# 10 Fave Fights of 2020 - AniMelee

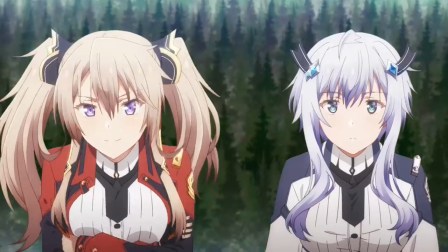12:04 Then you have all your subordinates show off their OP magic for a bit, with your hot twin sister waifus fusion dancing into a super mega uber waifu,
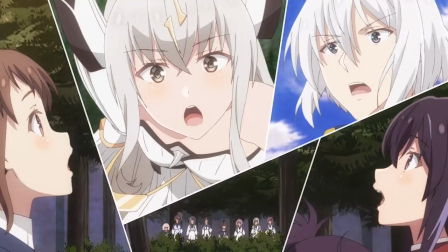12:13 before you use a loophole to resurrect yourself in a manner that the series has gone out of its way to repeatedly establish is canonically impossible.
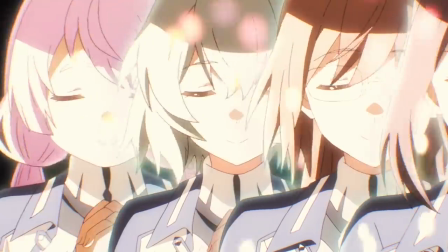12:22 And then, finally, you have your idle fangirl squad sing your OTHER personal theme song about how awesome you are,
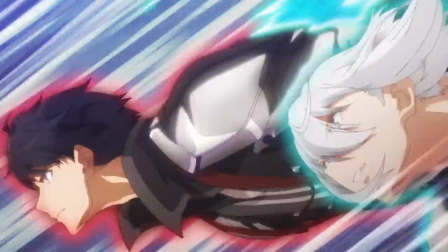12:29 buffing you and your rival as you team up to stab the physical embodiment of the concept of racism IN THE FUCKING FACE.
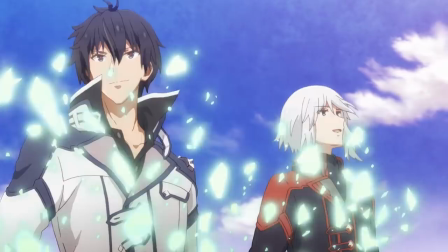12:37 In the end, subtlety is left lying in a broken Yamcha heap, and the anime world is way more awesomer for it.
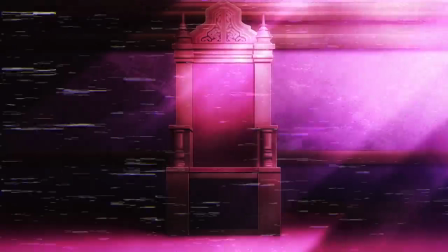12:44 And I guess if you wanna be a stickler for rules, you can say I gave the prize to that last fight instead, because it is pretty ballin'.
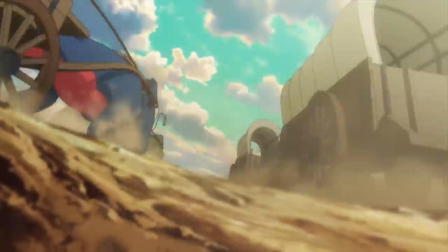12:52 If you enjoy incredibly one-sided anime action, but in the opposite direction, then you'll also like my pick for 5th place,
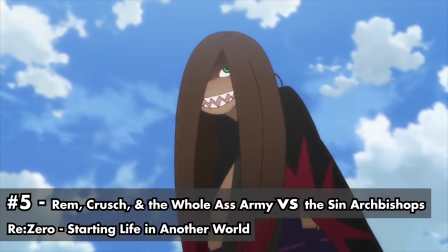12:59 the ill-fated battle between Rem, Krush, and the Sin Archbishops of Sloth and Greed that kicks off season 2 of Re Zero.
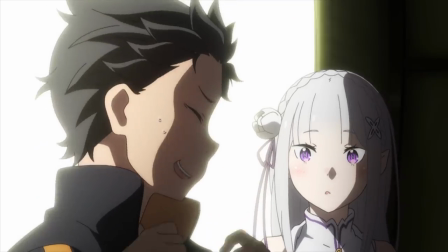13:08 Because no, I can't shut up about that anime, and also, I don't want to.
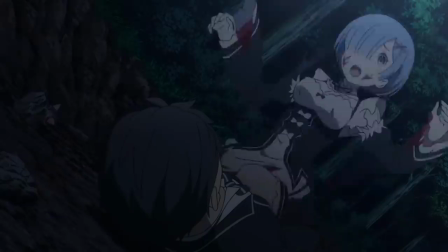13:12 Re Zero's always had strong fights, the time travel hook lends them a lot of great strategic depth,
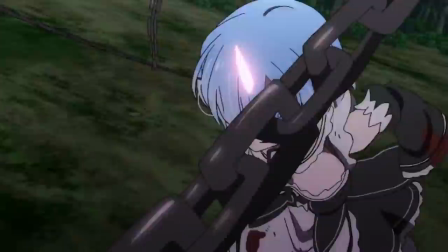13:18 and even those that don't really play to that strength still feature fantastic storyboarding, animation, sound design,
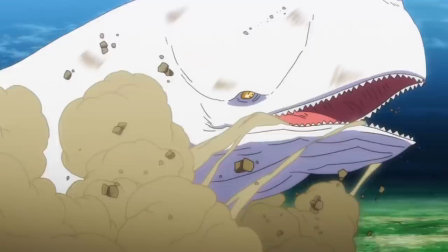13:25 acting, and writing. The time loop thing also means that these fights tend to stretch out across a lot of episodes, though,
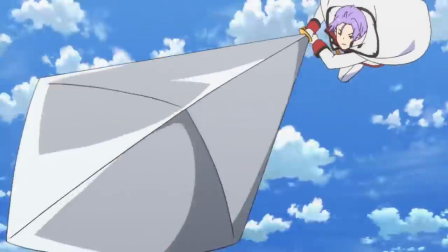13:31 since death only means taking a break to regroup for round 2, or 3, or 50,
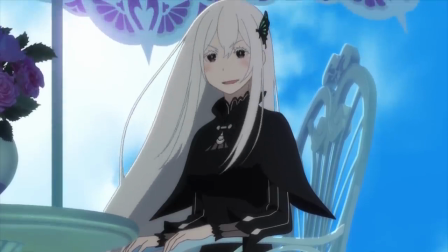13:37 and since… all of the other fights this season still haven't actually been resolved, this most tragic one kinda has to win by default.
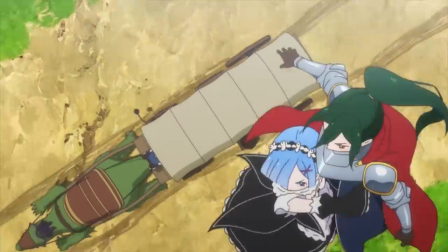13:45 But it's also fundamentally solid. It establishes the insane power of the new witch cultists quite effectively by having
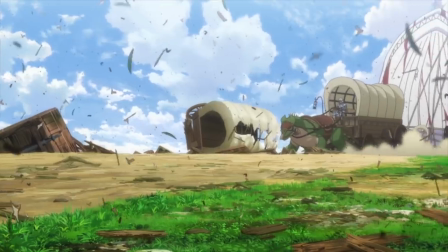13:53 them wipe out most of the army that took down the white whale before they even know they're being attacked,
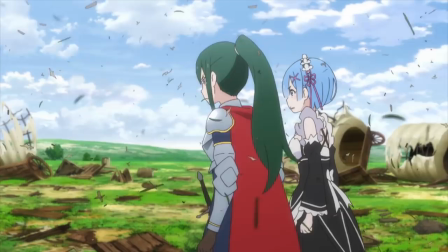13:58 and it only becomes more insane once our heroes actually start fighting back.
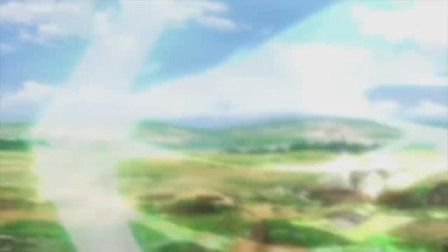14:03 Regulus, the bishop of greed, tanks an attack that wounded the white whale like it's nothing,
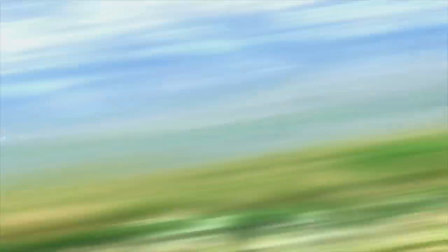14:08 while Lai Biting Kaitos evades both Khrush's skilled swordplay and Rem's deadly demonic flailing with manic agility.
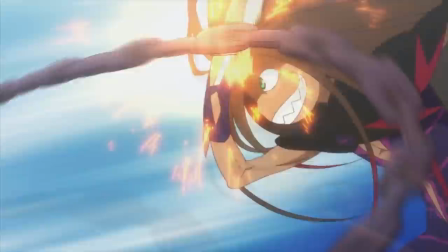14:16 Both girls sit at the upper echelons of the series waifu and warrior tier lists,
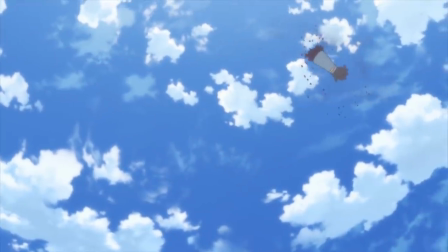14:21 so to see them so handily routed is both shocking and emotionally devastating.
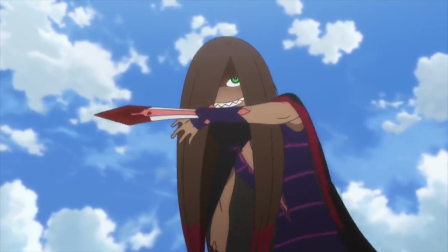14:26 Clearly, these cult fuckers are a force to be reckoned with, and now we are personally motivated to see them go down.
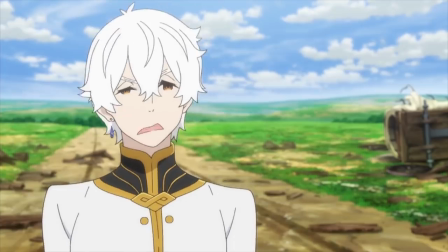14:33 Villain introductions don't get much better than this. And that's not even getting into the fight's implications for the immediate future of the series.
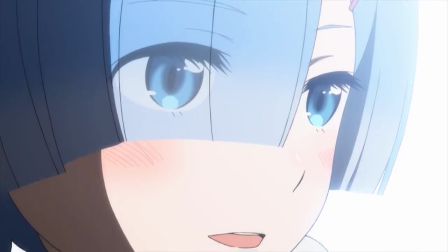14:41 Taking the most popular, marketable character – and Subaru's most stalwart ally – out of the picture
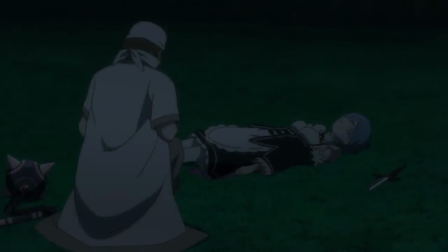14:47 is a bold move that significantly raises the emotional stakes of the season,
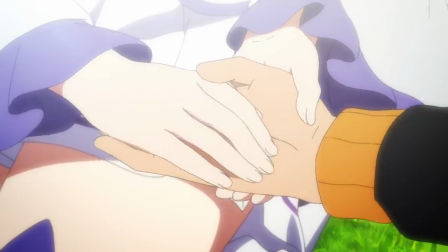14:51 and instantly brings the upbeat tone the last season ended on crashing back down into the grit and depression.
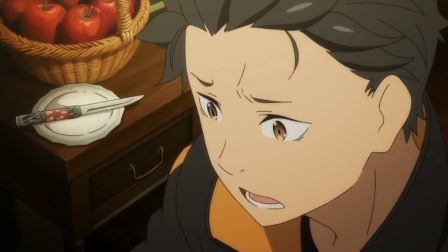14:59 The horror and loneliness that makes this second act so goddamn good all hinges on this moment,
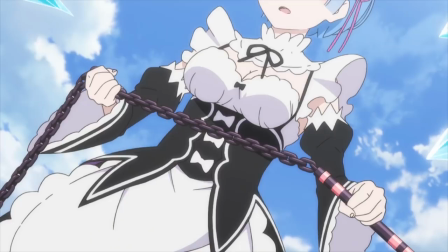15:05 and the moment itself is beautifully executed on every level. The perfect hyped-up reintroduction to the series' world and magical action.
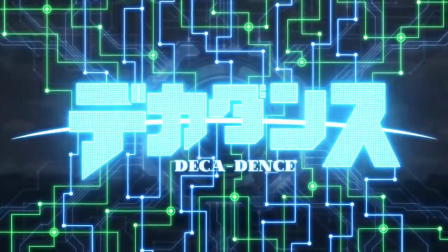15:15 Decadence, one of the best original anime this year, played host to a fair share of its own hype fights.
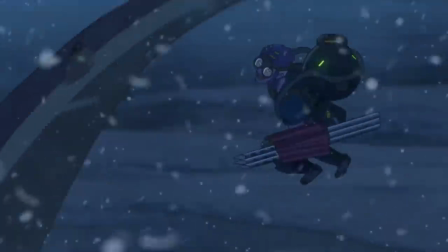15:20 None hyper, in my estimation, than Natsume, Kaburagi, and their comrades battle with the Alpha Gadol in Stargate, which takes 4th place.
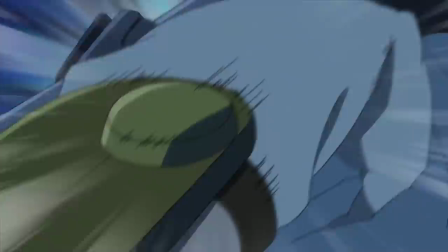15:28 It marks the moment that Natsume fully comes into her own as a warrior and hero – the culmination of all her training – and
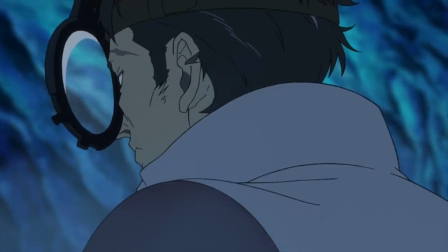15:35 the turning point where her master realizes he cares too much for the one-armed bug and best boy pipe to let them die,
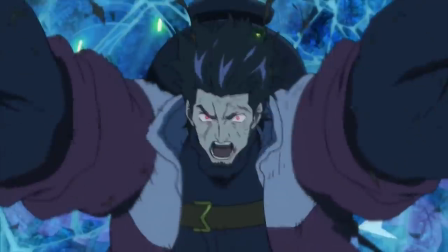15:42 even if that means he needs to rebel against the system that deemed them defective. There's a lot of powerful emotional stuff going on here,
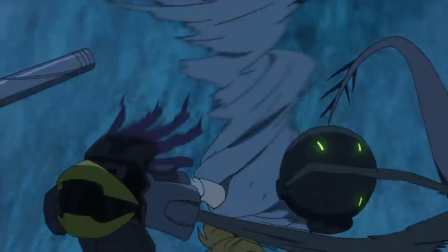15:49 paired with some absolutely insane fight choreography and animation that pushes the series'
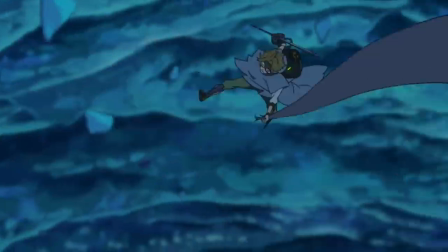15:55 distinctive jetpack and giant syringe gun action to its peak.
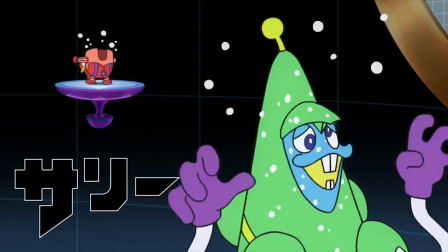15:59 And when their unexpected victory against the scripted loss story boss bugs the game out and unleashes an unfinished super boss on decadence,
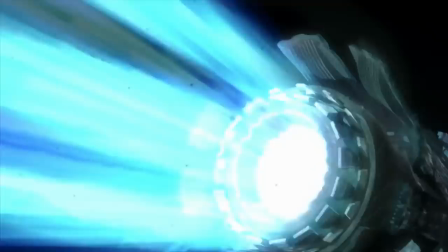16:08 we also get to witness the series' most satisfying, city-sized robot fist rocket punch.